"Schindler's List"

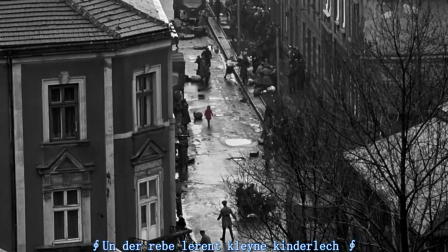[0:00]
When it comes to the film Schindler's List, many people remember the little girl in red the most.
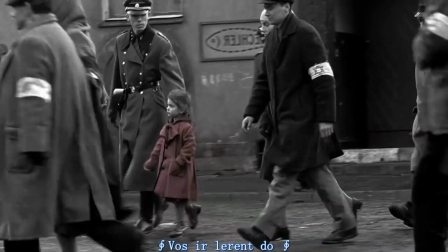[0:05]
When she appears in the black and white picture wearing colorful clothes, the strong color contrast makes people feel more pity for her.
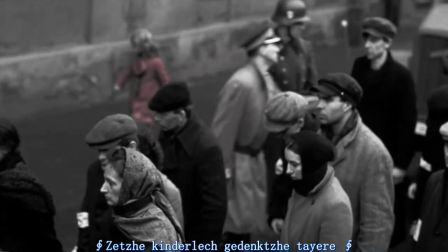[0:13]
But what I want to analyze today is not the color of the film, but its lighting.
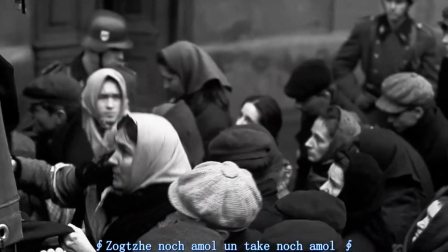[0:18]
It is difficult to express emotions through color in this predominantly black and white film, so the use of lighting is more important. The use of lighting at the beginning of the film is brilliant. The scene starts off completely black. Then one hand strikes a match and starts lighting candles one by one.
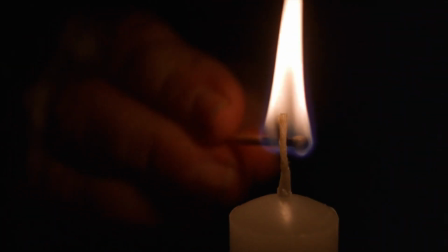[0:38]
Matches, as the only visible light source here, can illuminate a very limited range.
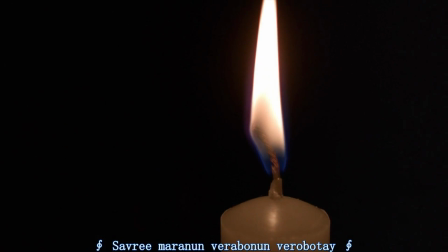[0:43]
This light avoids the possibility of background content interference, so that the audience's attention is fully focused on the hand and the candles. This light has a strong directivity. In addition, because the background is dark, the audience has no way to know the environment of the scene,
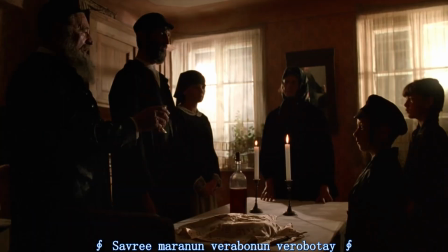[1:01]
which makes the film mysterious and attracts the audience's interest. What follows is a scene of a Jewish family chanting.
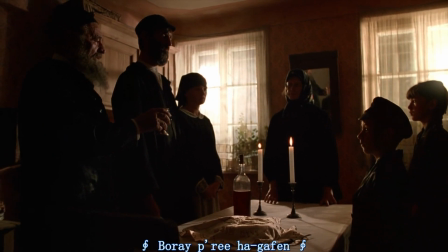[1:09]
A backlight is used here. Therefore, we can only see the outline and cannot see their specific appearance. Perhaps it is because they represent not just themselves, but many Jewish families. The director doesn't need us to see them clearly.
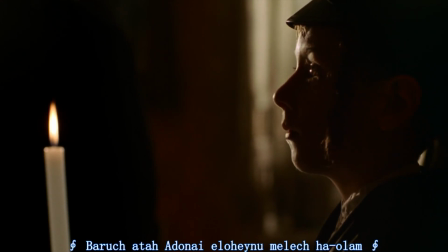[1:24]
In this close-up shot of the little boy, there is an light coming from a candle, explaining the source of the light in the little boy's eyes.
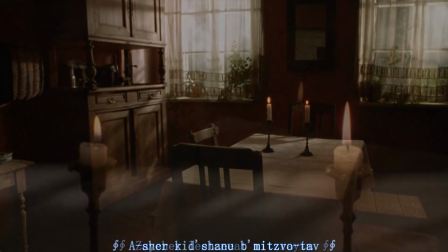[1:32]
Finally, the candle gradually extinguished. The picture also changed from colorful to black and white.
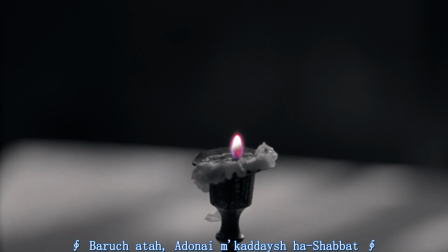[1:39]
This symbolizes the entry into memory and the coming of the dark hour of the Jewish people.
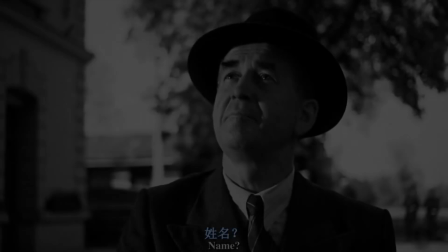[1:44]
It was a wonderful transition. The contrast of different lights is used many times in the film to show changes.
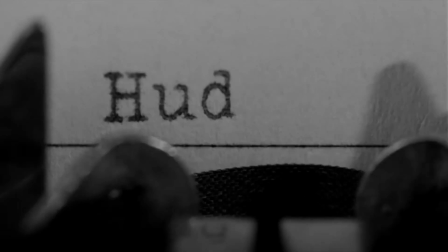[1:52]
In this scene, Jewish people are registering their names, and they face an unknown future.
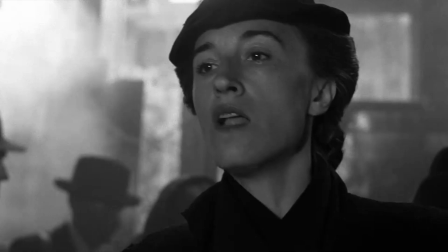[1:57]
And we know from history that the rest of their lives were miserable.
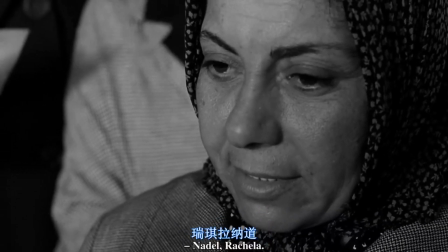[2:01]
Therefore, the light here is dim, indicating that their future is dark and their life is uncertain.
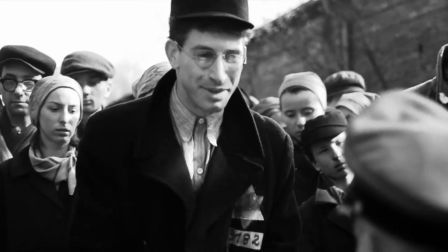[2:07]
And this is the scene after they were rescued. Now their future was bright again, and everything was getting better.
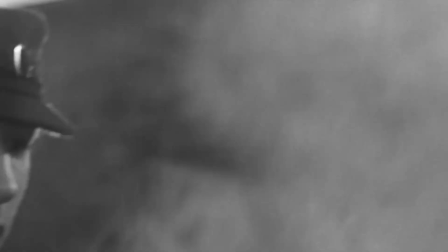[2:13]
So the light here is bright, reflecting the hope of their future.
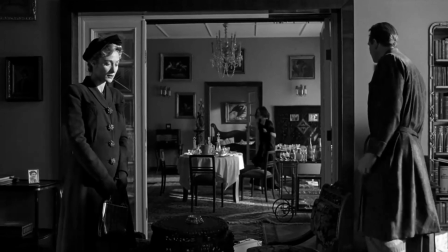[2:18]
In this scene, Schindler's wife is angry at her husband's behavior, and the hard light on her face shows her inner resistance and confusion.
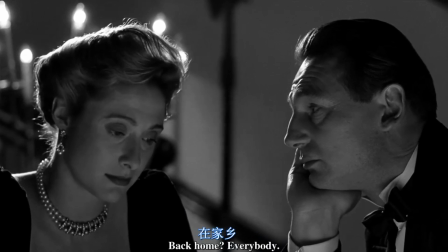[2:28]
And after they reconciled, they had dinner together. The light is soft and warm.
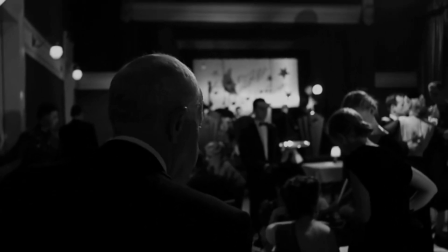[2:34]
The light can show the image of the character. This is Schindler's first appearance.
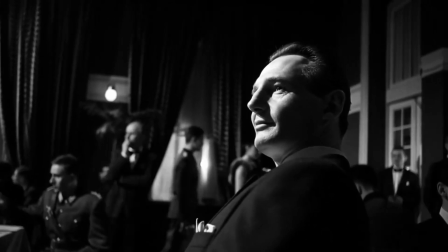[2:39]
The top light reflects his elegant and noble identity, which also adds some mystery.
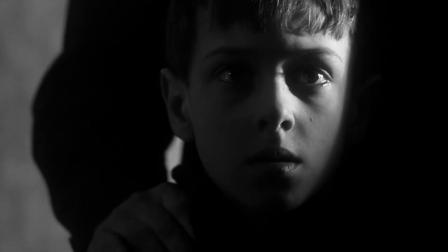[2:45]
Lighting can show the emotions of the characters.
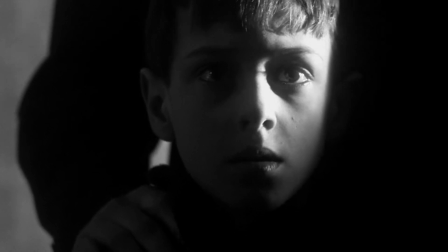[2:48]
The side light makes the character's facial features more stereoscopic and can better show the character's emotions.
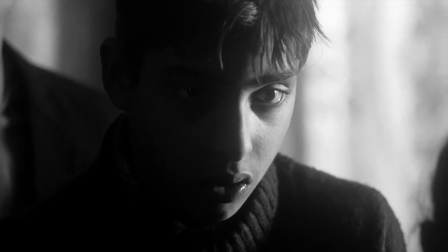[2:55]
This side light does a good job of showing their fear. Their faces are half lit and half dark, showing their tangle and insecurity.
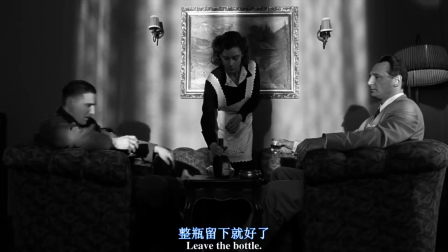[3:03]
The lighting reflects the relationship between the characters.
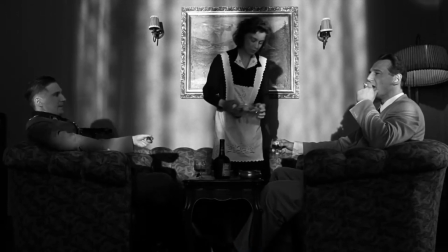[3:07]
In this scene, the two men are in the bright area while the woman is in the dark area in the middle.
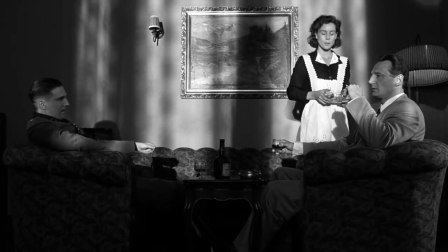[3:12]
The woman only in the bright area when men are praised and thanked her. This suggests a master-servant relationship.
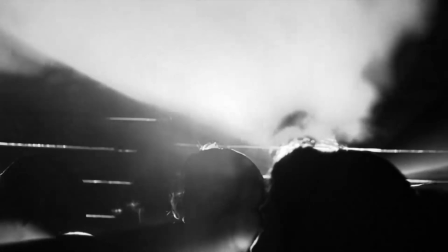[3:20]
Lighting can assist in storytelling. In this scene, the women are not sent to Brünlitz, but to Auschwitz.
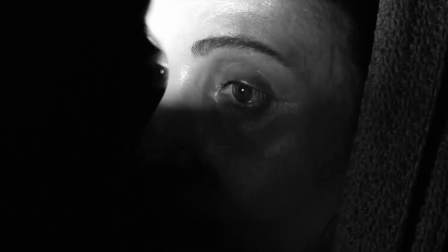[3:27]
At this moment, the light on their faces gradually disappears. This reflects the change of the outside field.
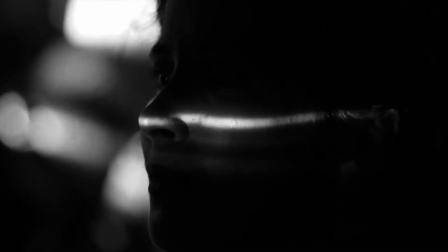[3:34]
It is also implied that they were consumed by darkness and entered a place like hell.
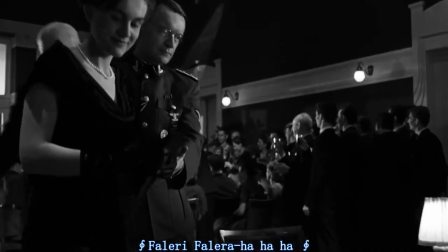[3:39]
Lights can serve as reminders. In this scene, the audience will see the words on the table with the light of the lamp.
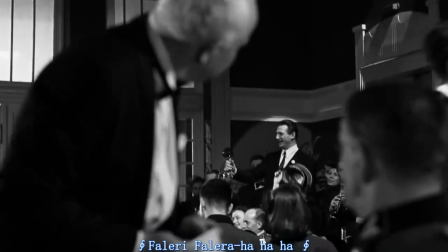[3:46]
In this scene, the light guides the audience towards Schindler.
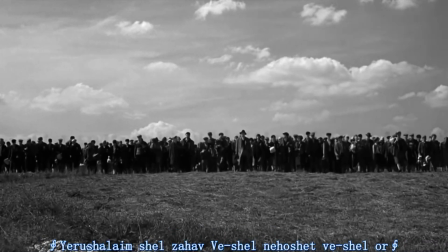[3:50]
At the end of the film, the color changes from black and white to color, indicating that time has passed.
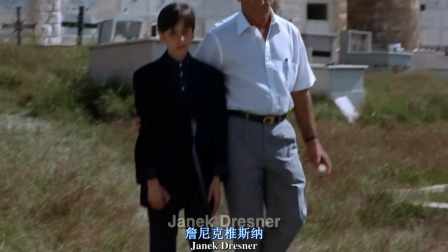[3:56]
The scene of Jewish people worshipping Schindler uses soft natural light to clearly depict the entire environment.
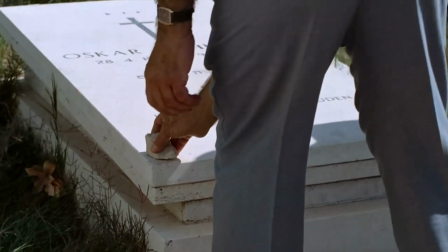[4:01]
The lighting makes people feel peaceful, indicating that their lives are gradually improving.